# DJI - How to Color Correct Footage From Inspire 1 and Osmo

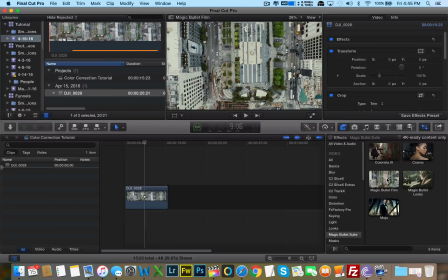So here's one that actually looks great. Let's take a look at Cosmo. Just hover over the mouse. Not really much there, so we might have to add some color in there.
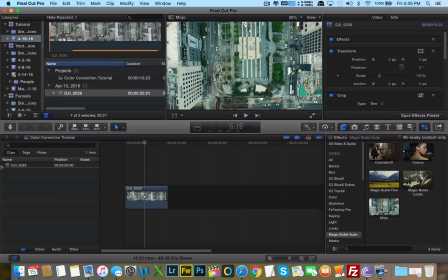Here's another one. We'll need to add some color, and Mojo. Mojo looks fantastic too. This looks like it was, you know, if we desaturate some of the greens, because the greens are really, really saturated in this effect, we need to desaturate the greens to make it look more like the Matrix.
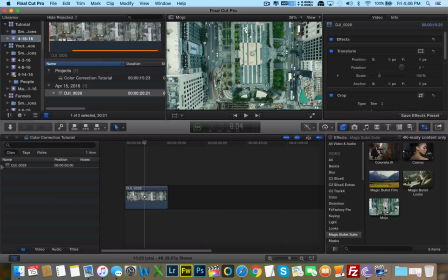You know, the Matrix was a little like bluish, like, you know, that kind of color. And then we have Magic Bullet Film, which just gives it that really nice organic film touch, makes it look like this whole thing was shot on real film. And this is actually one of the presets that I use the most.
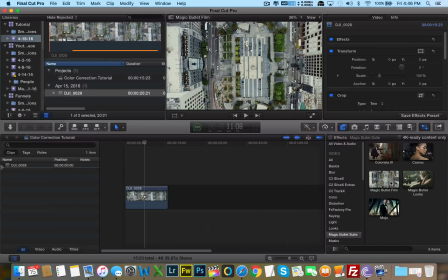because I love the look of film, and this is really close to the look of film. Again, we just need to desaturate the greens a little bit to make it look more authentic. So let's go ahead and use this preset here. So I'm going to drag and drop it onto the clip.
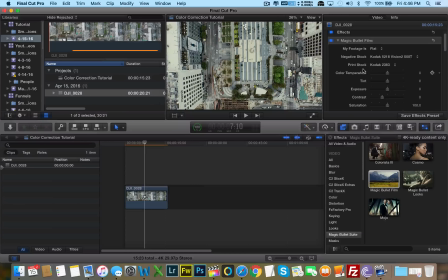I'm going to go to my inspector here, and we can mess around with the color temperature, tint, exposure, contrast, and saturation. First off, with this clip, I'm very, very happy with the contrast.
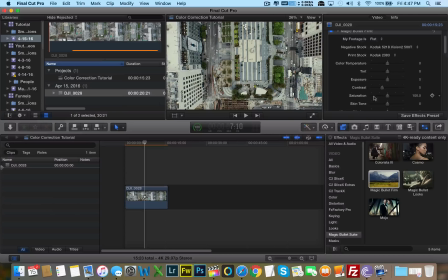I'm happy with the exposure. What I really want to focus on is the saturation and tint and perhaps even the color temperature. So let's mess with the saturation since I said that the greens were a little bit too saturated. So let's lessen the saturation just a little bit. Bring the slider down to the left.
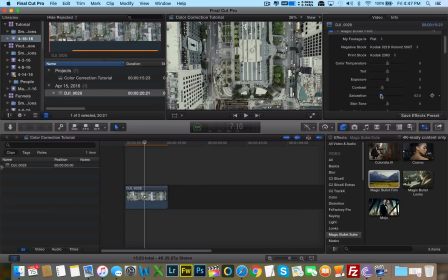There we go. That makes a really, really nice cinematic look compared to this, where it was just the greens were just way too saturated. That's what it looked like before, and this is what I'm gonna have it look like now.
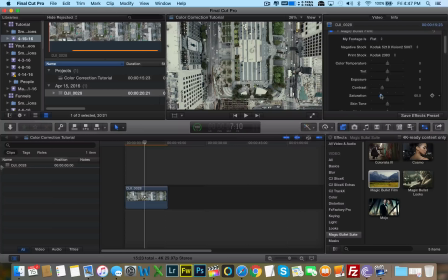Just maybe a little bit more, just like that. The greens are way less saturated, and it looks more authentic, like it was actually shot on film. Now, we can also mess with the color temperature, you know, in other words, the white balance. So let's see what happens when we bring it up. We make it warmer and left when we make it colder.
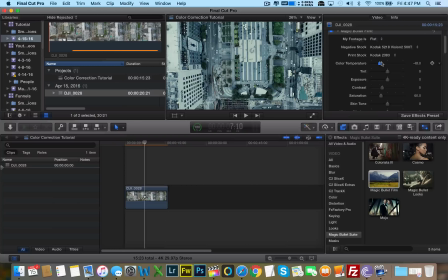I'm actually pretty happy with it being right. Let's see what it looked like in the center. In the center, maybe it's a little bit too warm, so let's bring it down to the left. Okay, there we go. Wow, that's nice. That really looks like film, you guys.
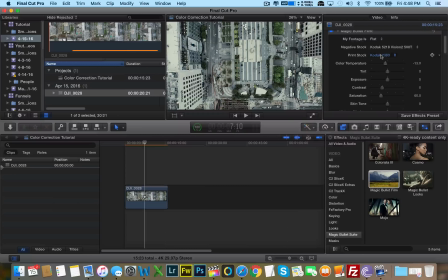And we have a few, you know, Magic Bullet Looks did a great job in replicating Kodak and Fujifilm films. So they replicated the color digitally.
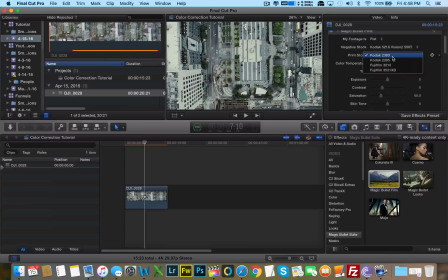So this makes the plugin very, very powerful because it really makes your footage pop, and it makes it look like it's really like it was shot on film. So you can mess with the different presets they have here.
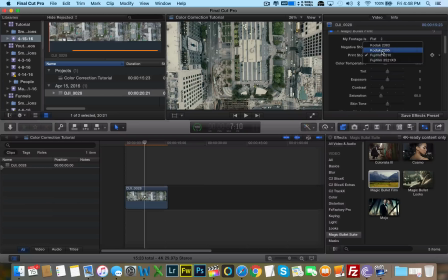You know, you can mess around. They're quite different, as you can see. They're subtle adjustments, but you can totally see the difference. But I'm going to stick with Kodak 2383. I'm pretty happy with that. So yeah, there you go. And then let's see what tint does. Let's bring it to the right. Okay, we have a pinkish tint.
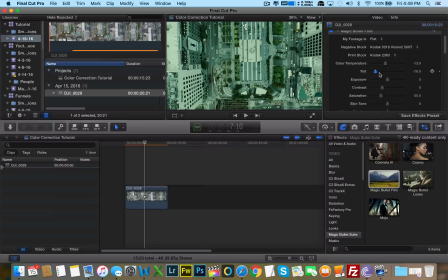Let's bring it down to the left. And we have a greenish tint. I actually was pretty happy where it was, so I'm going to keep it right in the center. Skin tone, we don't need to worry about that since we're not focusing on skin. Vintage and modern look.
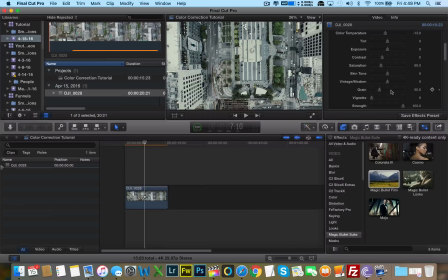Okay, so this is a very, very important one. So let's mess with this slider to see if we can actually make this picture look better. Bring it to the right. Ooh, that's very nice. That looks actually pretty vintage. Let's bring it down to the left.
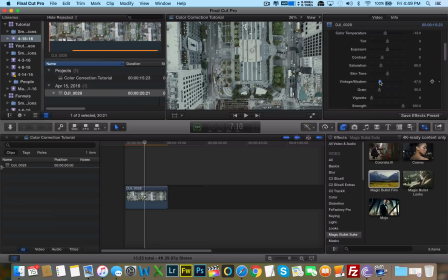It's a little too much. I like the look of it going to the right, so let's bring it to the right just a little bit, not too much.